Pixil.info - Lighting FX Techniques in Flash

Hi, Natalia here.
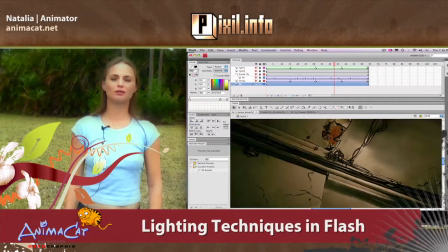0:02 Welcome to a tutorial about Flash, and we're gonna do some crazy stuff today and try to make a
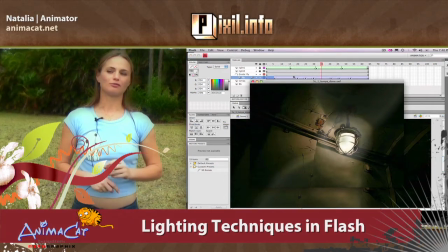0:10 simulation so we can simulate some looking after effects sort of effect in Flash. Here we go.
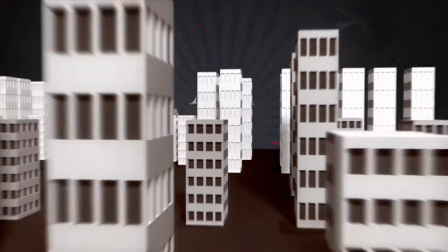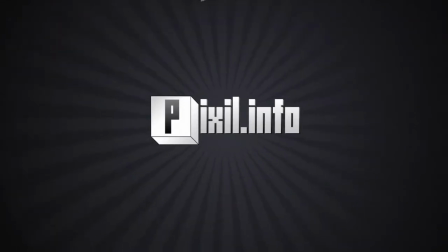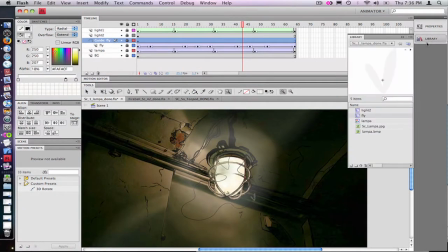0:31 What's up everyone, Natalie here. Today I'm going to show you how to do some special effects in Flash,
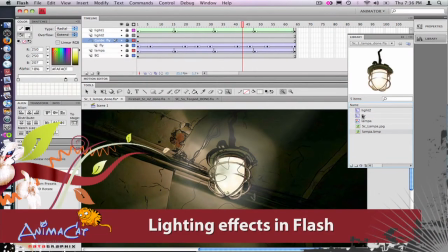0:37 and we're gonna start with like some simple file I did a while ago.
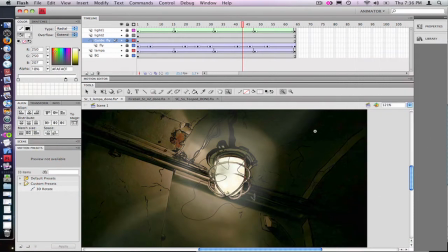0:43 Here we have, we have our assets.
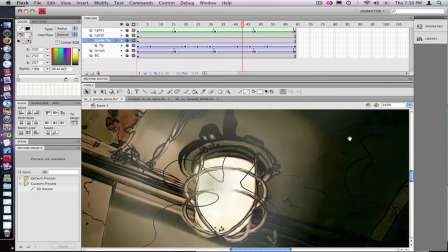0:47 So here we have a background, which is simple photograph of the subway type of ceiling,
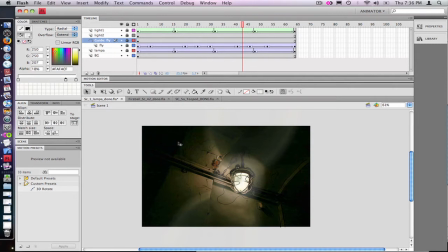0:52 and the lamp, which is a PNG file with the alpha channel.
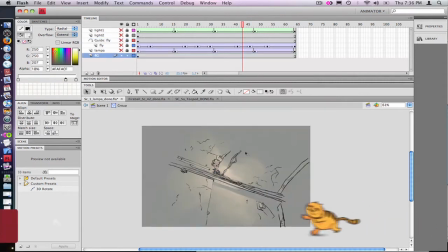0:56 So if we go inside the group, on the background, you can see I use the brush tool to outline the detail in the background.
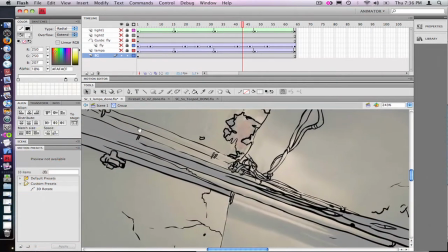1:05 And if we go inside graphic symbol, you can see that the lamp on top of the PNG, we have another layer.
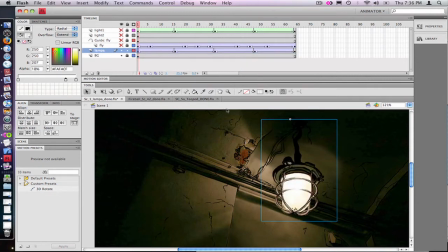1:13 And I outlined that a bit too with the brush tool. And PNG, it has an alpha channel, so it's nice and smooth.
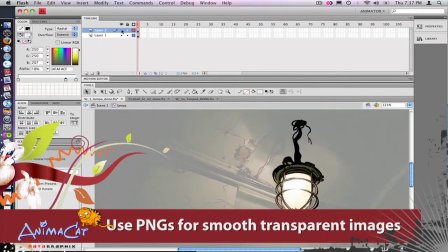1:22 And they kind of match with the background. In case...
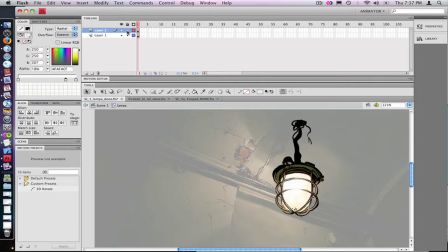1:27 In this case, to make an animation for the lamp, you can see on the timeline we have
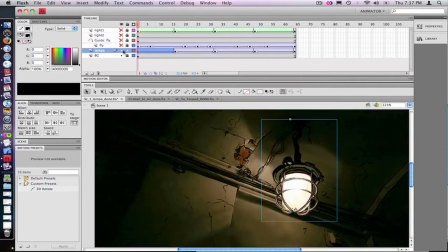1:35 keyframes, and the animation done by just simply moving the animation and back and forth.
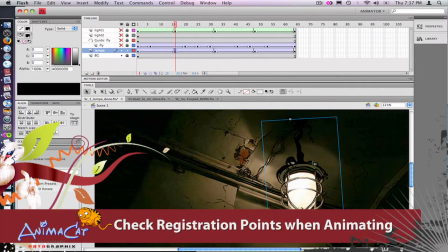1:42 And the only thing you have to worry about is your registration point on the top,
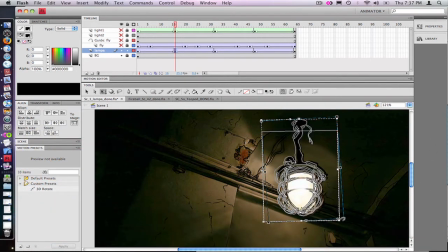1:46 in the middle, and try to keep it at the same place so lamp would be connected and swing. Next one, we have lights, which is the effects we did in Flash.
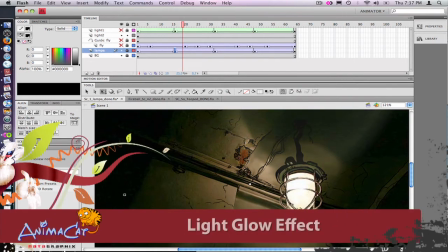2:00 We didn't use any special thing except just simple tools from Flash.
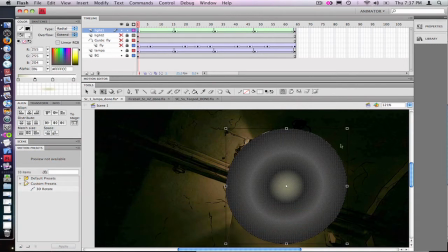2:04 All right, on the lighting effects, we have two layers with the simple round gradient, which is act the lights around the lamp.
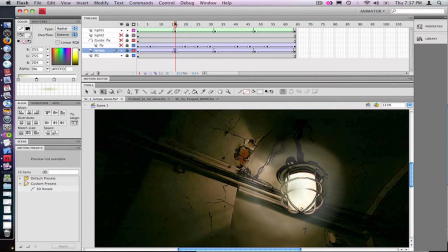2:13 If you look closely at the lamp, the gradient moves with the lamp,
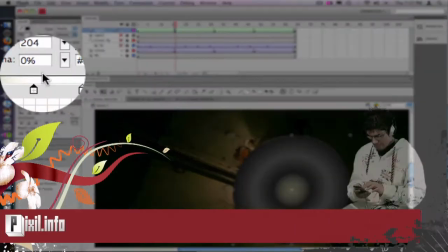2:16 so try to place the keyframes in the right place to sync it with the animation of the lamp.
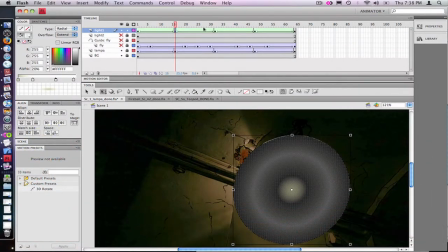2:23 And for each light object, you notice the radial gradient has several steps to make it look like it's flickering.
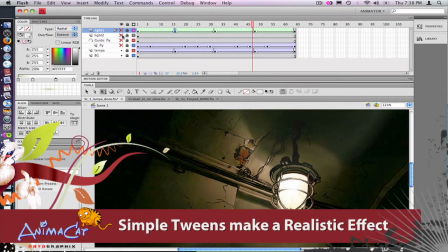2:31 And you just add the simple twinning between your keyframes.
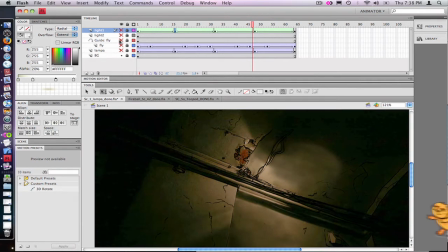2:39 Next light objects are these two gradient circles, which the same type of gradient.
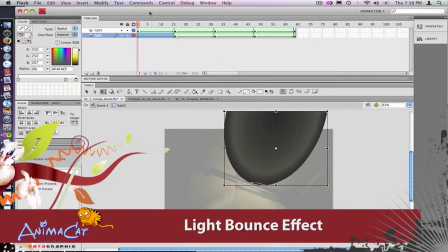2:45 Notice that we use a 0% alpha colors for the edges. If you play the animation,
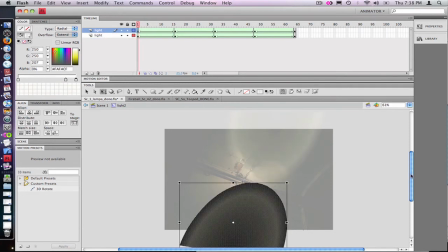2:51 you can see all we did was skew the shapes to make it seem as the lights are moving along with the swinging lamp.
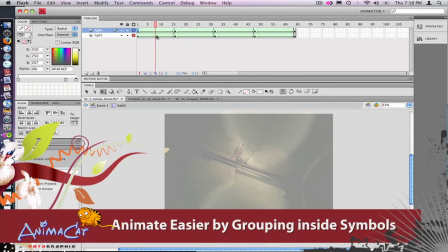3:00 And it's inside of the symbol, so you can kind of move it if you need.
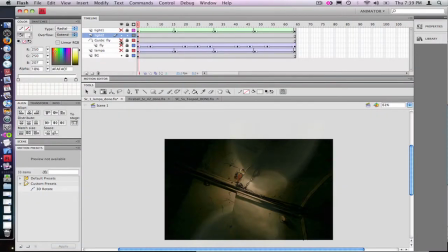3:06 And the small details in here, it's another layer with the animation of a little fly.
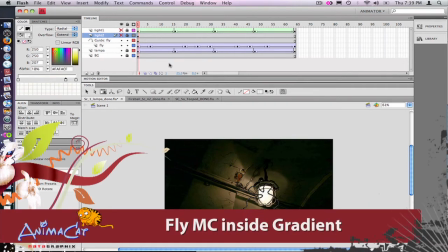3:12 So it's just a movie clip with the motion pad, placed on the motion pad.
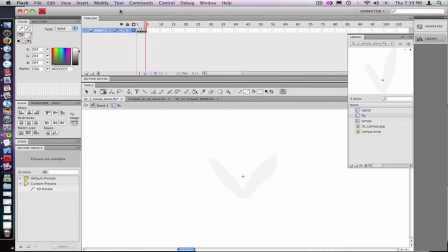3:17 And if we go inside of the movie clip, which has a simple animation of a fly, it's like four frames,
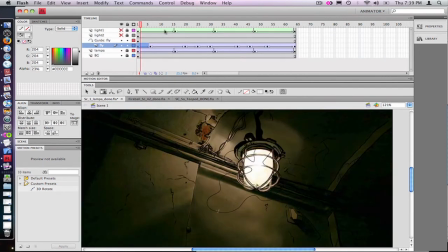3:23 and simple wing shapes flipping up and down.
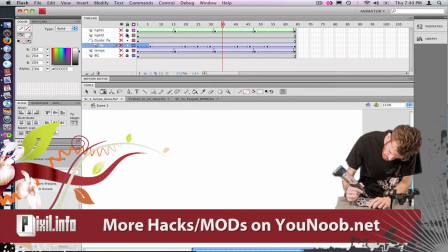3:29 So if we just go back out to the scene, you can see the fly follows the motion pad.
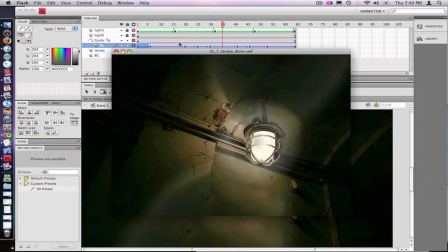3:35 And now let's test out the scene. So here you go. Pretty simple special effect technique in Flash. That's it for today, and I'll see you next time, and you can also check my stuff at theanimcad.net.